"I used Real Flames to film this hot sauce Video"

Do you like flames? Do you like hot sauce? Then this video is for you because today I'm going to show you how I shot a small social media clip for a hot sauce company that looks like this.
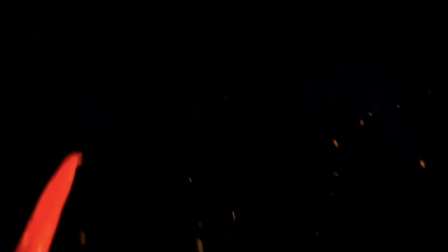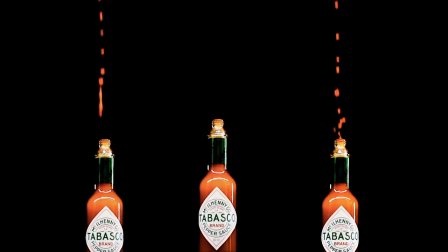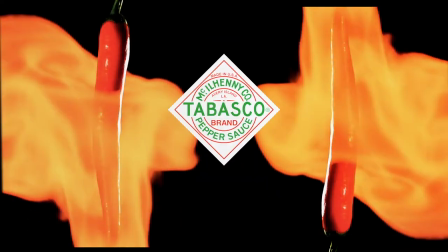So the fire and the flames are really what makes this video look interesting and I shot everything in the camera There's no special effects on this.
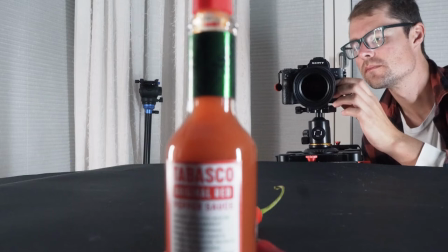(0:33)
Everything is real flames and the setup was really simple I just used my black background as in a lot of my product videos and I just had two lights done two manlight pavolt tubes which I used in every single product video and I love them they're amazing and yeah that's basically it I used some chilies as a prop and then I used some chili flakes to
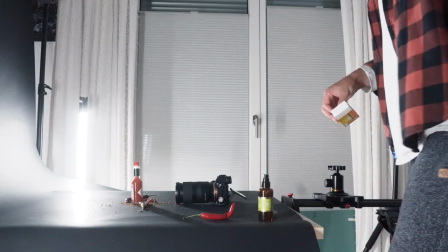(0:57)
make it a little more interesting and then of course a little flame foam I'm gonna show you in a second so the intro sequence where the chilies are flying through the air through the fire was actually really hard to pull off because there's lots of stuff happening at the same time and I had an assistant helping me and everything was shot in 120 frames so we can slow it down to 25% because the flame was actually really short I just used a hand sanitizer here which has a lot of alcohol in it and I just used some of my matches to spray through the matches and the flame was maybe like one second
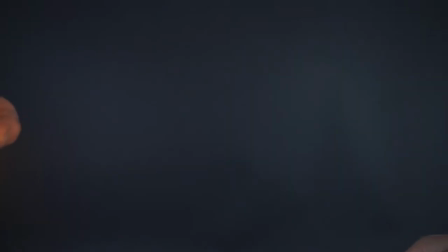(1:38)
long so everything has to be shot really fast and then we can slow it down so I shot everything in 120 frames per second and everything had to be perfectly throwing up the chilies
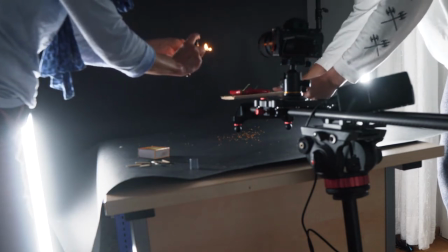(1:50)
and then just spraying at the same time so I have an assistant doing the flamethrower and I throw up the chilies in the air and they also put some chili flakes there to make it a little more interesting but there were so many tries that we got it right but everything looks fine at the end
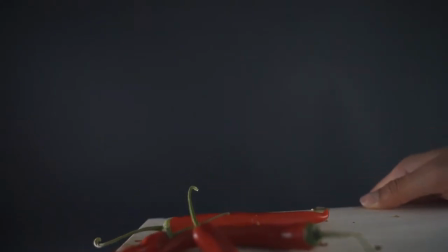(2:07)
I just had everything on the board that it looks more even and I just threw the chilies up into the air and at the same time my system was just getting the flame through the chilies and it just had to look a certain way because you want to have the flames touch the chilies and it took us a few tries but we managed at the end. What I wanted to make sure with the lighting is I didn't want to get any light on the background because I wanted to crush the background so it is completely black so I always want I only wanted to get light on the chilies itself so I kind of like side lit it and
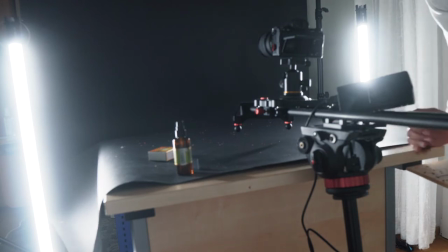(2:44)
turn it away from the background with the with the light tubes just turn them away from the background and there's some still some spill of light on the chilies and I cranked them up a lot so I had a lot of light and I think it looks really good and yeah it took us a lot of tries but we managed at the end so the next shot where the tabasco bottle was opening up and the tabasco was flying out of the bottle was actually two separate shots so the first shot was just the tabasco bottle on the lazy susan which is that rotating plate i used as a cheap rotating plate and i put it on
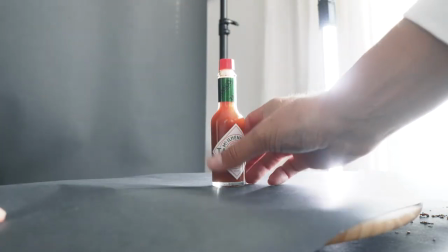(3:23)
there and then put a black paper sheet on top and then just rotated
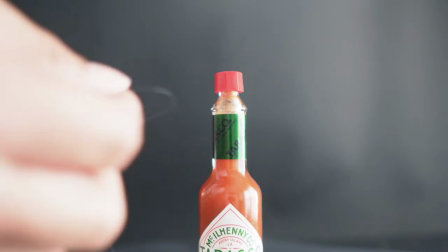(3:28)
it and at the same time I was pulling off the lid
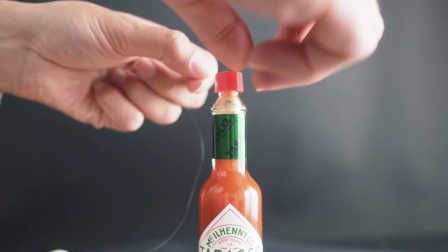(3:33)
so I put a fishing line on the lid and then I just pulled it off while I was turning
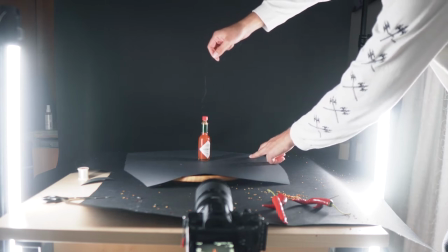(3:38)
the Lazy Susan and and I lit this from
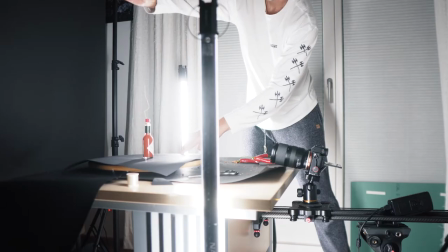(3:43)
the front so I want to get some light on the label but I I also want to get this nice little stripe light at the side of the bottle, but the problem was the label goes around the bottle too much.
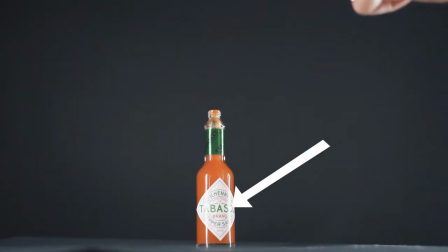(3:57)
So if you get that side light on the label, you can't really read Tabasco anymore.